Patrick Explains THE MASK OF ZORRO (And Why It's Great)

And he understands the importance of iconic images if you'll allow me to stand up on my soapbox for a moment I've got a bit of a beef with the way the past 20 years of comic book or superhero movies have handled iconography and theatricality I think they got scared of seeming goofy or unrealistic and they forgot that with this genre and this kind of character sometimes
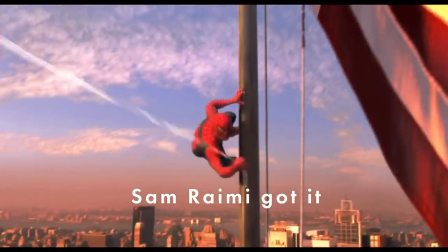754s
You just gotta do a cool shot where the hero poses because it looks fucking cool Sure, in the real world,
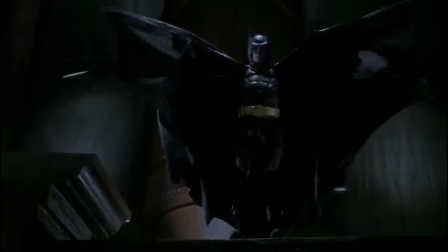761s
they probably wouldn't just stand there like that for no reason, but it looks rad, so who really gives a shit? Look, talk all the shit you want about the Joel Schumacher Batman movies, but you know what part of them rules?
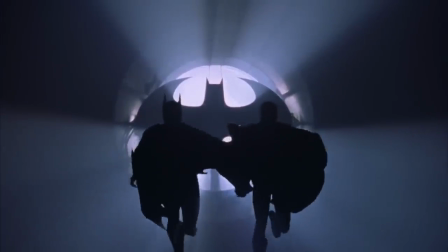771s
That final shot where the heroes run toward the camera in slow motion in front of the bat signal while the main theme plays in all its glory. This is not meant to be taken literally. It's not a part of the story. It's just pure iconography. This is a visual medium, and imagery matters. And Zorro? Zorro does the exact same thing.
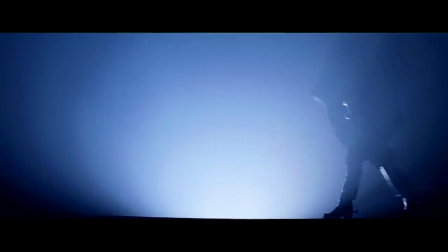792s
The Mask of Zorro begins and ends with Zorro marching out on a big backlit stage and then carving his logo in the screen, but it's on fire because this movie is so goddamn hot. These shots, whether Zorro or Batman, are really just carrying on a cinematic tradition dating back to 1962.
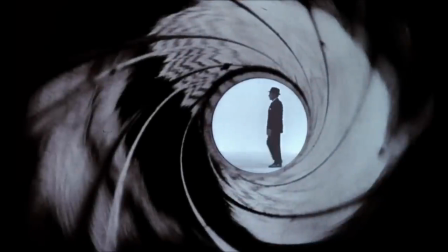811s
This is their spin on the James Bond gun barrel that opens every Bond movie. Not everything has to be literal. Sometimes it's okay just to be cool. And look, Martin Campbell's understanding of iconic images goes beyond just the Zorro silhouette.
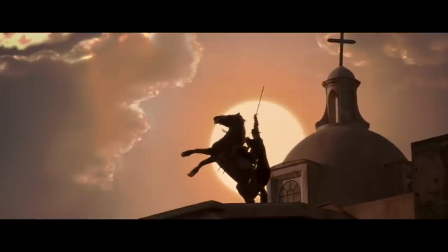827s
He understands that sometimes you gotta have your hero pose on a horse rearing up on its hind legs in turn of a sunset.
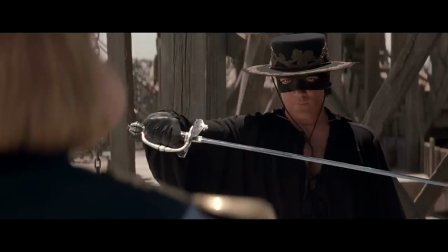834s
Sometimes you gotta have Zorro hold his sword so the gleam of sunlight reflects down the length of it.
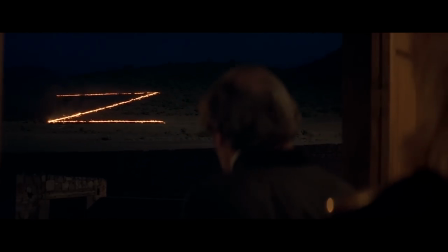839s
Sometimes you gotta have Zorro make a giant flaming version of his logo on the side of the hill. And yeah, I know The Crow did it first, but Zorro did it better. Of course, we can't forget that this is an action movie, and it's the kind of action movie that we never get anymore. The kind where the big money shot isn't a bunch of CGI characters smashing into buildings.
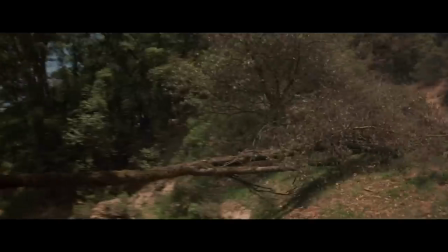858s
It's Antonio Banderas standing up on two horses at the same time and jumping over a log. Look how cool that is.
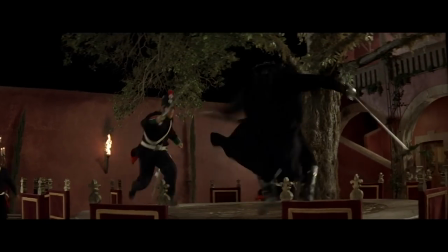865s
It's so cool. Remember when movies would have like a 10-second long wide shot where people just fought with swords? Don't you miss that? This is a movie that goes so hard. Whenever there's a big sound like an explosion, they throw a wildcat roar on there just to make it extra hardcore.
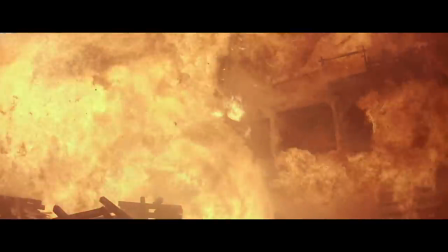But it's also a movie that makes time for horse comedy, arguably the finest of all forms of animal comedy.
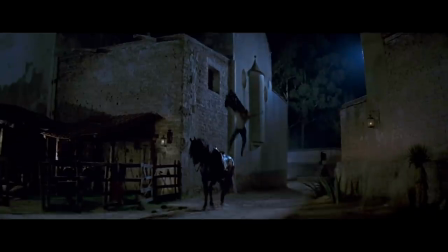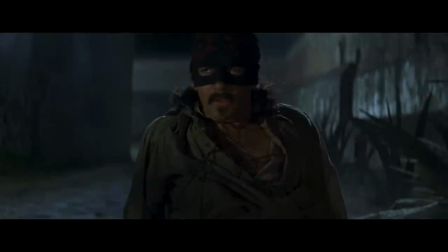The villain is introduced snorting cocaine,
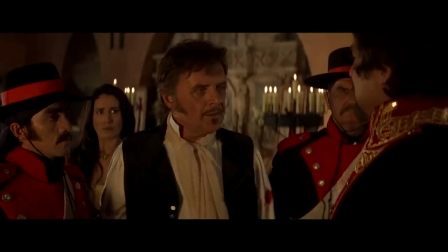906s
and he calls Diego a class traitor and complains about all the peasants overrunning California.
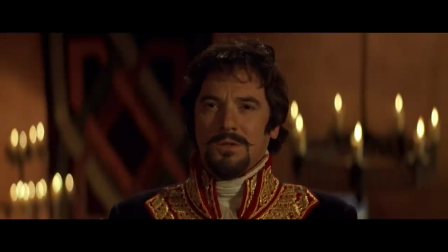913s I'm sorry that I could not protect this country from the peasants who have ever run it.
So you know that guy's gotta die.
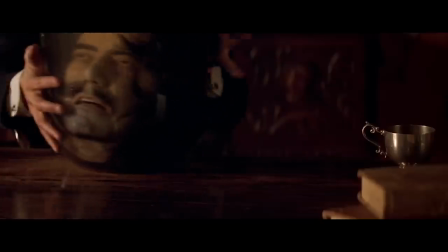919s
And the other villain murders Alejandro's brother and stores his head in a jar like a true fucking psycho.
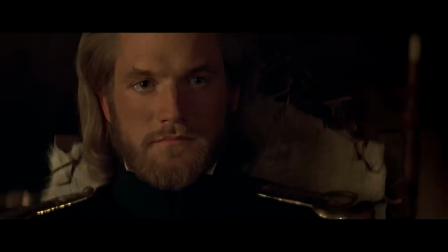925s
Look at this guy. His whole vibe screams Confederacy.
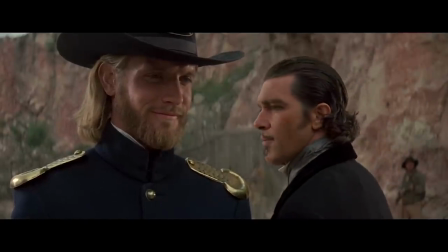929s
He doesn't really say it, but you know this guy is racist as hell and would totally be best friends with Michael Fassbender from 12 Years a Slave.
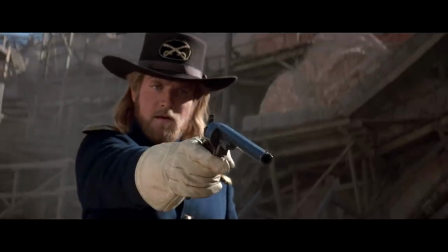937s
The whole movie, you want these two guys to die so bad and then, uh, spoilers, they do.
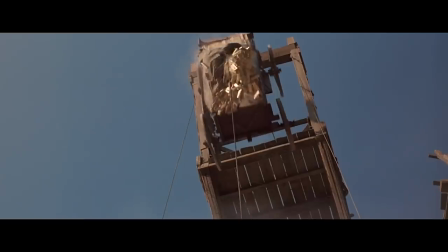To use an official term from the world of cinema studies, this is what is known as a double vengeance overkill combo. Very rare in film, but very satisfying. I don't know why we all kind of forgot how good the Mask of Zorro is. Maybe we got distracted by the new shiny toy of superhero movies with all their colorful costumes and fancy visual effects, but we've seen a lot of these by now. And it really makes you appreciate how much better Zorro is in so many ways.